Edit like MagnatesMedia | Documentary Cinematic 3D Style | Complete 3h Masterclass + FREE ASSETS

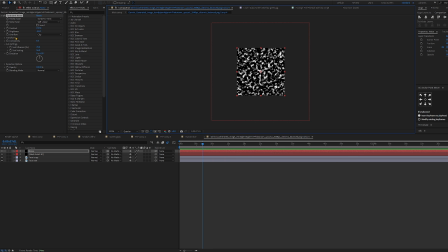4673s
What's also important now is that you go to transform. You uncheck the uniform scaling and push the width a bit harder so you can get these vertical streaks rather than cloudy look. Here you can also manually try to scale the entire noise layer, not just the turbulent scale.
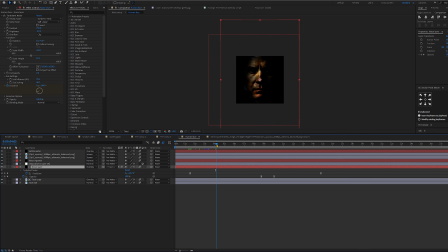4692s
You can get slightly different results that way. You can see that my layer is a bit larger than the composition. Now this needs to be animated through evolution. Set the first keyframe at the start, then go to the end of animation and set it to 5 to 6x. You can see how stretched mine is, around 15 seconds and almost 7x,
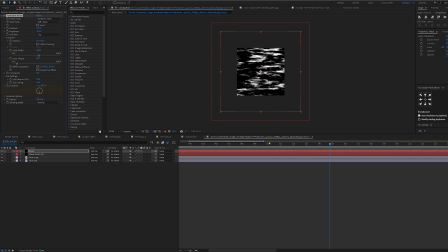4714s
while the animation itself actually runs only until here, when the effect begins to pull back and move into another scene.
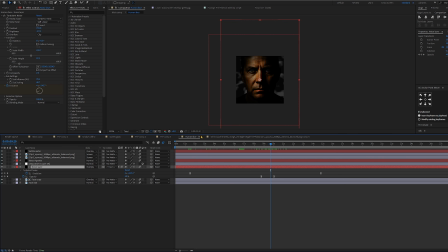4723s
The speed of the shadows moving across the face depends on the evolution and how many cycles it complete. Then we keep the complexity at very low values. If you raise this value, you'll see much sharper shapes and shadows. I'm explaining my own settings here, since they are obviously not identical.
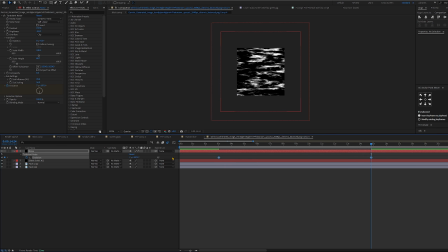4744s
Their video looks like it has slightly higher complexity than mine. Now go for the face copy layer and apply the displacement map, which we now need to connect to where it reads its pixel from. We do that here under the map layer.
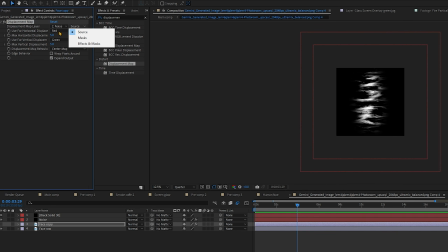4760s
Select the noise layer and set both of these to luminance, which means the pixel displacement is driven by brightness. That's why we talk about the contrast and brightness in turbulent noise effect, because displacement map will use that difference. On this layer we will also apply turbulent displace.
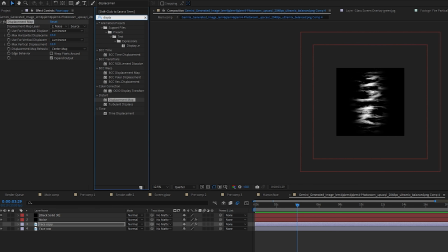4780s
We used this effect earlier on the tree in the first scene, and here it will serve to create that underwater face movement. For turbulent displace, amount and size shouldn't be that high. It needs to stay subtle so it doesn't deform the entire head.
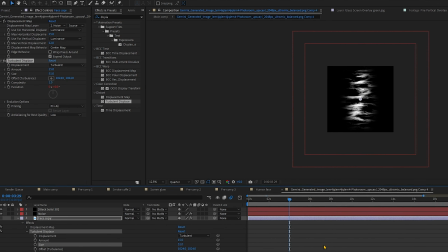4796s
Then we animate this effect by Alt plus left click on
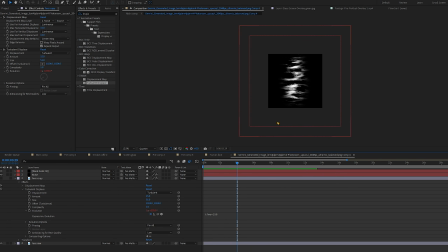4801s
evolution and typing time times 150 or 200, depends on how fast you want the effect to be. Now that we have added the displacement map, we go to the noise layer, set it first to multiply, and now we got these black blotches, like Sasuke's curse mark on his neck.
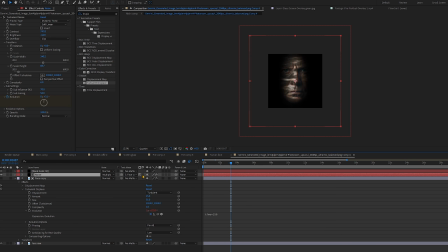4821s
Then we go to track matte, find the face copy layer.
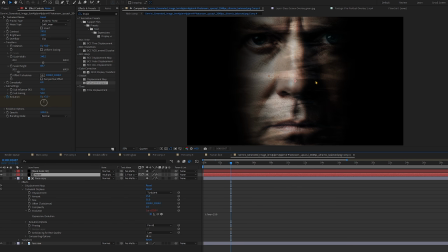4825s
Here we have alpha matte, we switch it to luma matte, and then click invert matte, and we get something like this.
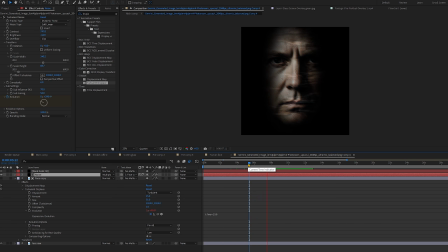4833s
Is it different than original? Yes. Does the scene last 2 seconds? Also yes, meaning it does its job. However, let's upgrade it a bit. We go to face raw layer, add curves, grab the graph and adjust it roughly like this, to give it that cinematic feel.
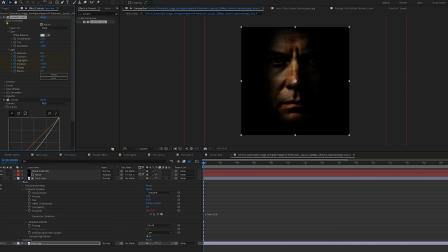4853s
Then I also add a lumetri color where you can see the settings. I simply raise the contrast, lower the whites and push the shadows to the maximum. I also slightly boost the saturation and temperature because the image was washed out at the beginning.
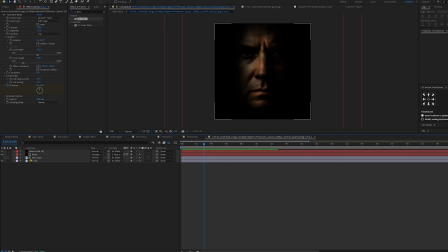4867s
Then we turn our face copy layer on visible and set blending mode to overlay. Now I would add a few more things here. Let's duplicate the noise layer so we can add a second pattern that looks like a lines in water.
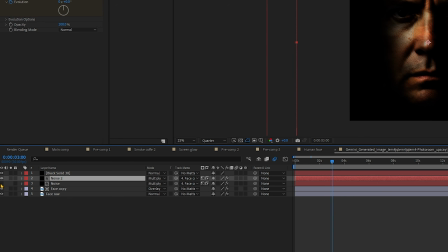4882s
To clearly see what we are doing, we'll temporarily disable the first noise layer.
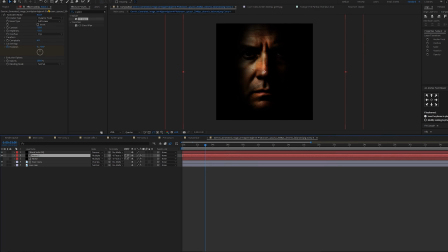4888s
Go into duplicated noise layer, change the fractal type to strings, then lower the contrast slightly,
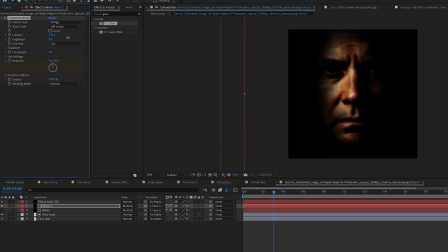4895s
increase the brightness so it's around 0 or in plus, slightly increase the width and drastically increase the height. You'll start to see this cool effect forming. The height value determines how many of these strings appear on screen.
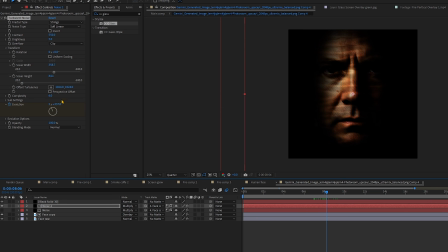4912s
If you lower the height, you compress the shadows, which creates more lines and makes the effect more aggressive and less natural.